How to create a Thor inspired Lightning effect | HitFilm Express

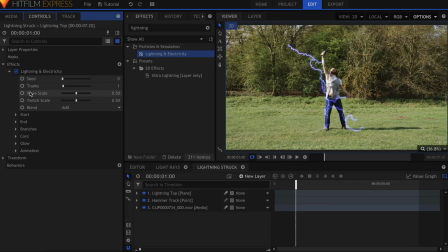4:09 First thing I'll do is turn off the glow. We'll add that back in later. In the End section, select the hammer track point under Use Layer, and zero out the position.
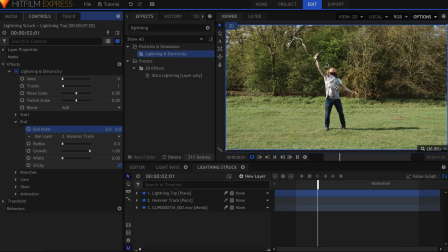4:20 This will make one end of the lightning stick to the hammer. Use the control point in the viewer to raise the start of the lightning off screen. The lightning effect has numerous sliders and settings, and this gives you a good amount of control over how it looks and moves.
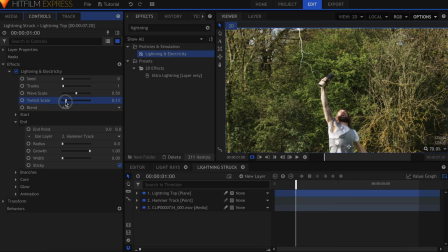4:37 The first thing I did was lower the twitch scale. This makes it appear less distorted. I then raised the number of trunks to 2. The wave scale adjusts how much the lightning moves side to side. I'll move forward in time to where the lightning is supposed to end.
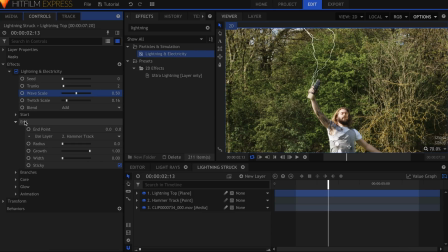4:54 In the start dropdown, activate keyframes for the growth property. Skip forward 2 or 3 frames and raise that to 1. You can see that this property makes the lightning disappear along the lines.
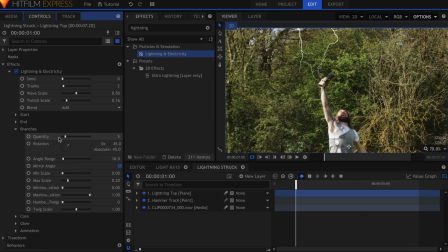5:10 The branches dropdown allows you to customize the amount, length, and other properties for the pieces of lightning that come off the core. These settings will be dependent on your scene and the way you want it to look. Let's add a glow effect.
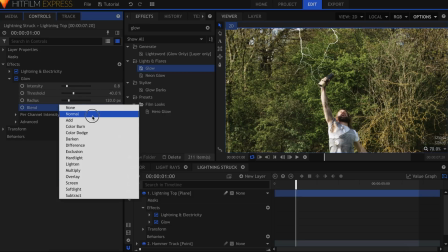5:26 In the settings, change the blend to add. Lower the radius and decrease the intensity so that it's more subtle.
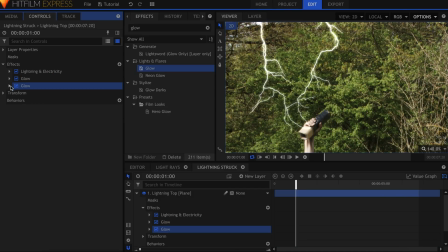5:34 Duplicate the glow and raise the radius. Using multiple glow effects results in a softer and more realistic falloff.
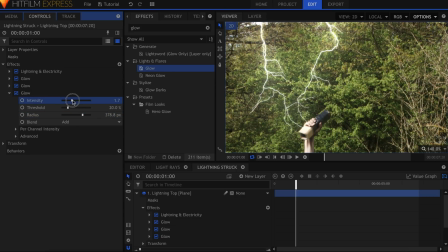5:42 I usually find that 3 is enough to get the look I need. Drop on a hue colorize effect to add some color.
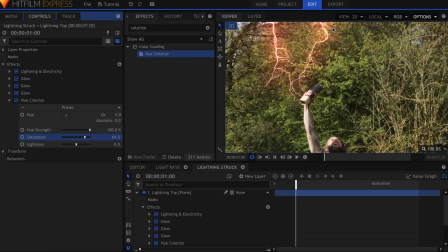5:52 Raise the saturation to see the result, then adjust the hue to your liking. I'll make it blue to match the movie. Finally, I'll add a radial blur effect set to 0.5 to soften the edges. This also helps fake the appearance of motion blur. Because we tracked the hammer and applied the data to a separate point, it's easy to add a lens flare to the end of the lightning.
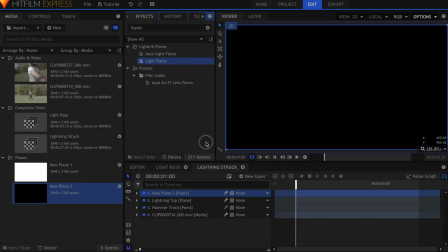6:16 Drag in the plane from the media panel and add the light flare's effect. Again, set the plane's blend mode to add or screen.
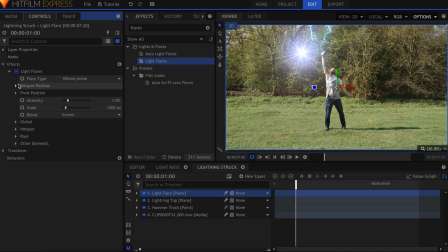6:26 In the light flare's controls, zero out the position and attach it to the track from earlier.
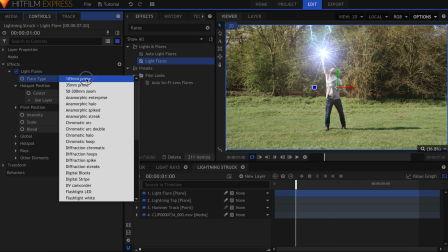6:35 Choose a flare type from the dropdown here. There are dozens of options.
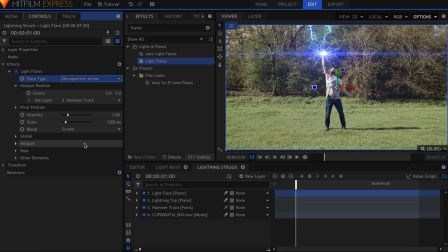6:39 I'll go with this one, microparticle streak. With most flares, you have control over which parts are visible. So if I don't like the way this spiky center looks, I can come into the hotspot dropdown and turn off the brightness. Then I can duplicate this flare and reset the settings.
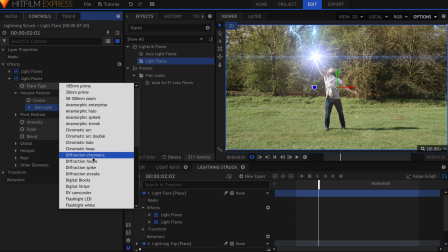6:59 Now I can choose a new flare that better fits my scene, and it will be overlaid on top of the streaks.
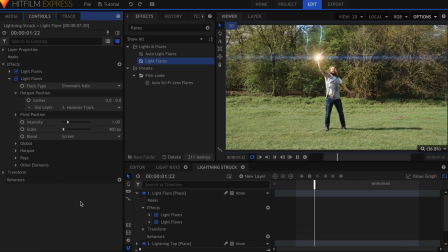7:05 This technique of building light flares allows you to create a wide variety of different effects. So Ollie is supposed to be getting electrocuted in this shot, but there's only one lightning effect coming from the top. Let's go back into the lightning plane and duplicate the first effect. To speed up my workflow, I'll turn off the effects I don't need.
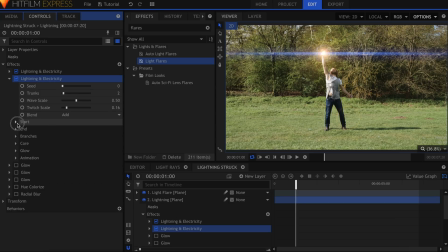7:25 I want this lightning to go from the hammer to around his shoulder. Drop down the settings, and this time, parent the start point to the hammer track. Unlink the end point and place it wherever you like. The seed property at the top randomly generates a new instance of the lightning.
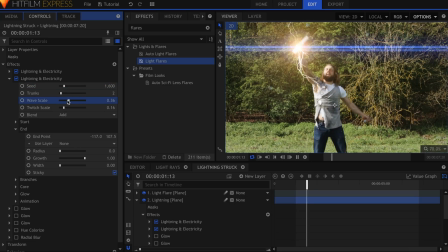7:46 Change this for each effect so that they aren't identical. Increase the radius to spread out the tips of the lightning.
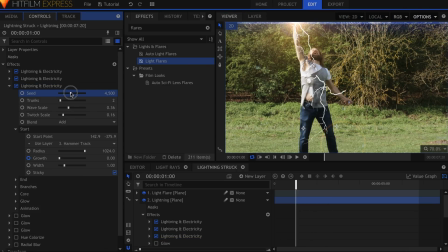7:54 In the final shot, I ended up using several more lightning effects, but the process was the same as you've seen here.
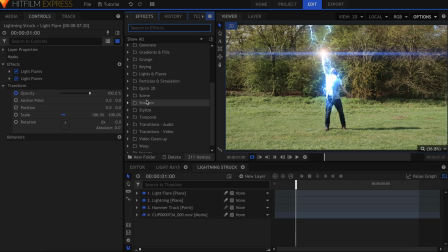8:01 And finally, we're going to add some smoke coming off of Ollie. In the quick 3D section of the effects panel, you'll find a smoke effect.
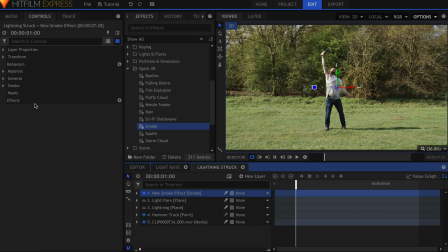8:09 Drag that onto the timeline. Coming into the controls panel, I'll lower the gravity strength to around negative 30.